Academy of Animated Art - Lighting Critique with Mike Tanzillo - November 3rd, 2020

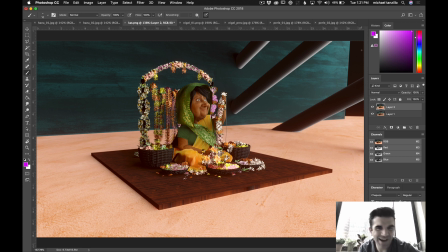(12:12)
I'm about to tell you to just push more stuff, because and I know that you're building it, and you're blocking this out a little bit, but it's all about getting like complexity in shapes and stuff once you start to do the final design.
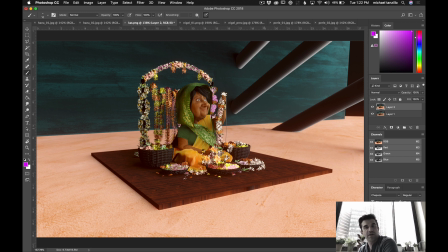(12:24)
Like creating more shadows, more, if she's going to be in the market that you're creating, just a lot more stuff around her. So I would start blocking that out with, if you're going to put stalls next to her, start putting some cubes in there. Just really kind of block that out so you can get a better understanding of the complexity of the shape and the way that shadows are going to fall across the scene and things like that.
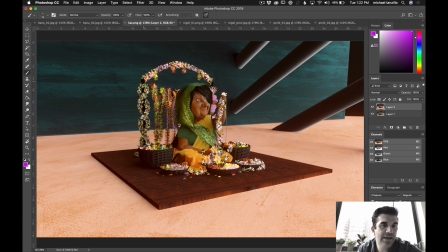(12:44)
And then watch out, last thing, watch out for the darkness on the poles there. They look very, very dark. And then, yeah, so I would just keep encouraging you to continue blocking that out and getting a better understanding of, like, because
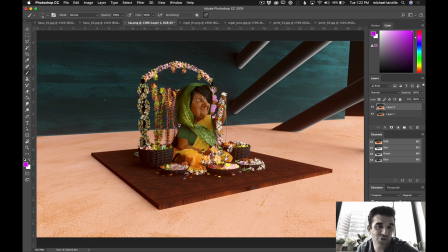(13:01)
it almost feels like she's in prison, like she's just in the center of this room with like big walls and like lots of bars, and it feels like there would be other people around her. So I'd start blocking that in a little bit too.
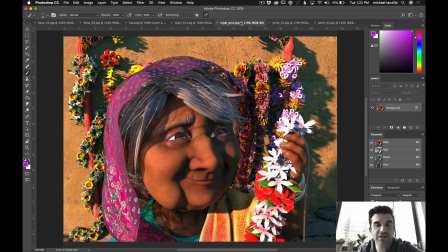(13:13)
All right, Nigel, your updated versus your previous version, really great job getting some more color.
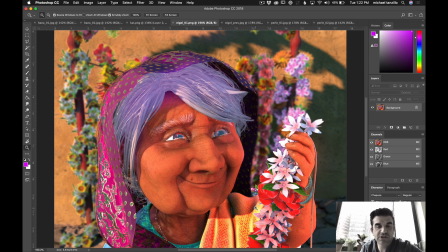(13:18)
Like, look at what we're seeing in here. I would like to soften the shadow a little bit that's coming across here. I would also like to try and get some more color into this shadow region, because if you think about light passing through
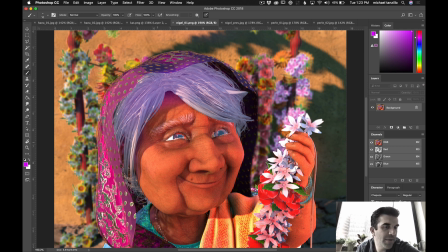(13:35)
the scarf a little bit, like, it would just kind of be kind of a glowy purpley color. And then watch out in your comp for some matte edges or doubled up alphas or something. Something's going on here on the edge of this. I don't know if you can see that, but basically, like, right on the edge, it almost appears to be like a white glowy halo.
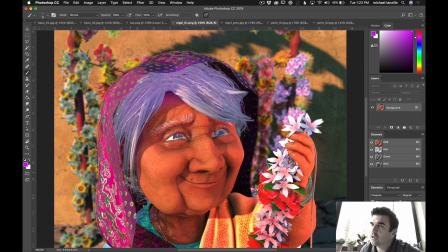(13:53)
For the shadow in the background, it kind of has a greenish tinge to it. It would be nice if that went a little bit bluer. And then eventually we'll need to adjust her eyes so that the pupil of her eye is nice and dark.
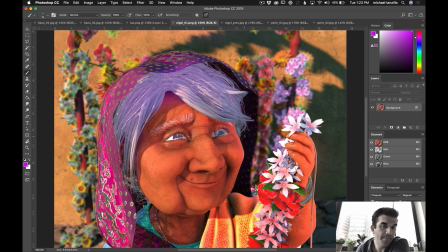(14:05)
There's not quite that kind of like bluish haze over them. And we can really kind of really see into her eyes in there. I think that would be really good. Also, the square format of this is interesting.
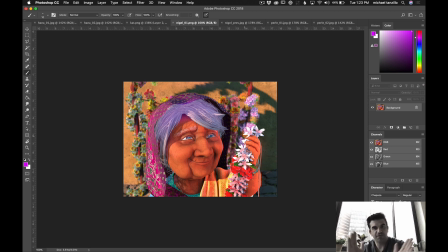(14:23)
It feels like she's very boxed in. It doesn't feel like big and cinematic. It's fine, but basically, what I would do one of two things. If you want to make it more feel, if you wanted to add more to the environment, you could, expand it out and make it a little wider.
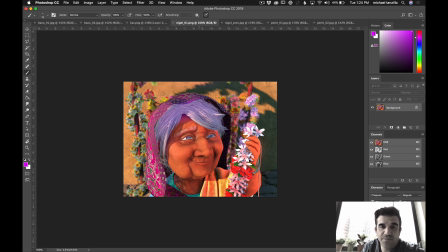(14:39)
I would consider extending it like downward a little bit and making it more like a portrait photograph, so you can get a little more of her torso and some elements in there. But really great progress here. Someone said it in the Facebook or Discord somewhere.
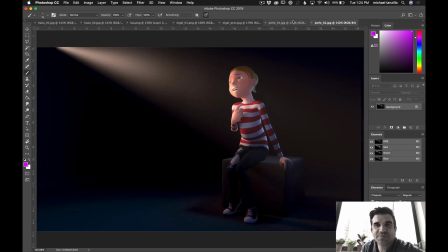(14:55)
You work very fast. All right, Perle, the additional ambient occlusion looks really good.
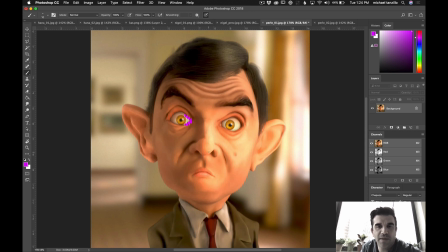(15:01)
I would just add a little bit more right in there. And yeah, we'll call this done.
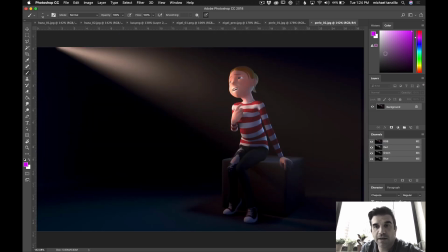(15:07)
This looks really, really great. For this iteration, I like that we killed this light, that we're getting some more light over here on her. I just really want to see, you see how this bright spot is kind of focused around her mouth? I just want to shift it north a little bit and get it up around her eyes a little bit if we can.
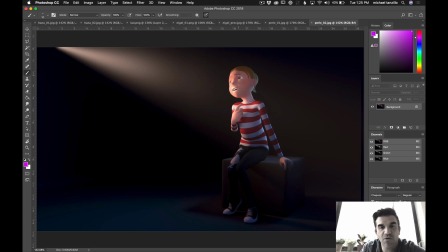(15:25)
And then if that requires angling this light up a little bit, let's do it. But let's like really get it around her eyes and less so around just her mouth and neck. Because you can see it's very bright in here too. Additionally, her skin, especially her skin kind of has like a pinkish hue to it.
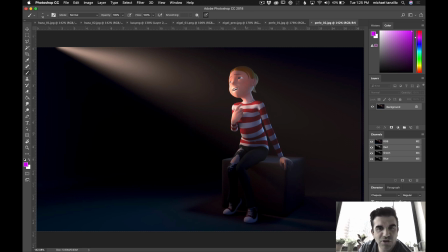(15:44)
And I would pull that back slightly, especially in her hand. Like her hand just kind of feels squishy. Like there's also like no real dark values in there. So maybe a little ambient occlusion in there too would help out a lot. So give that a try.
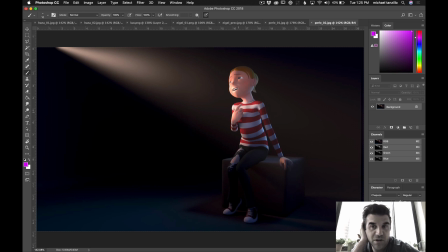(15:59)
And yeah, but these are both making really, really good progress. So that is all for today's lighting critique. Again, in a couple hours at 4 p.m. Eastern Time, 1 p.m. Pacific, I'll be going online to announce the winner of this month's lighting challenge. So I look forward to seeing you all then. All right, talk to you guys soon. Happy lighting, everybody.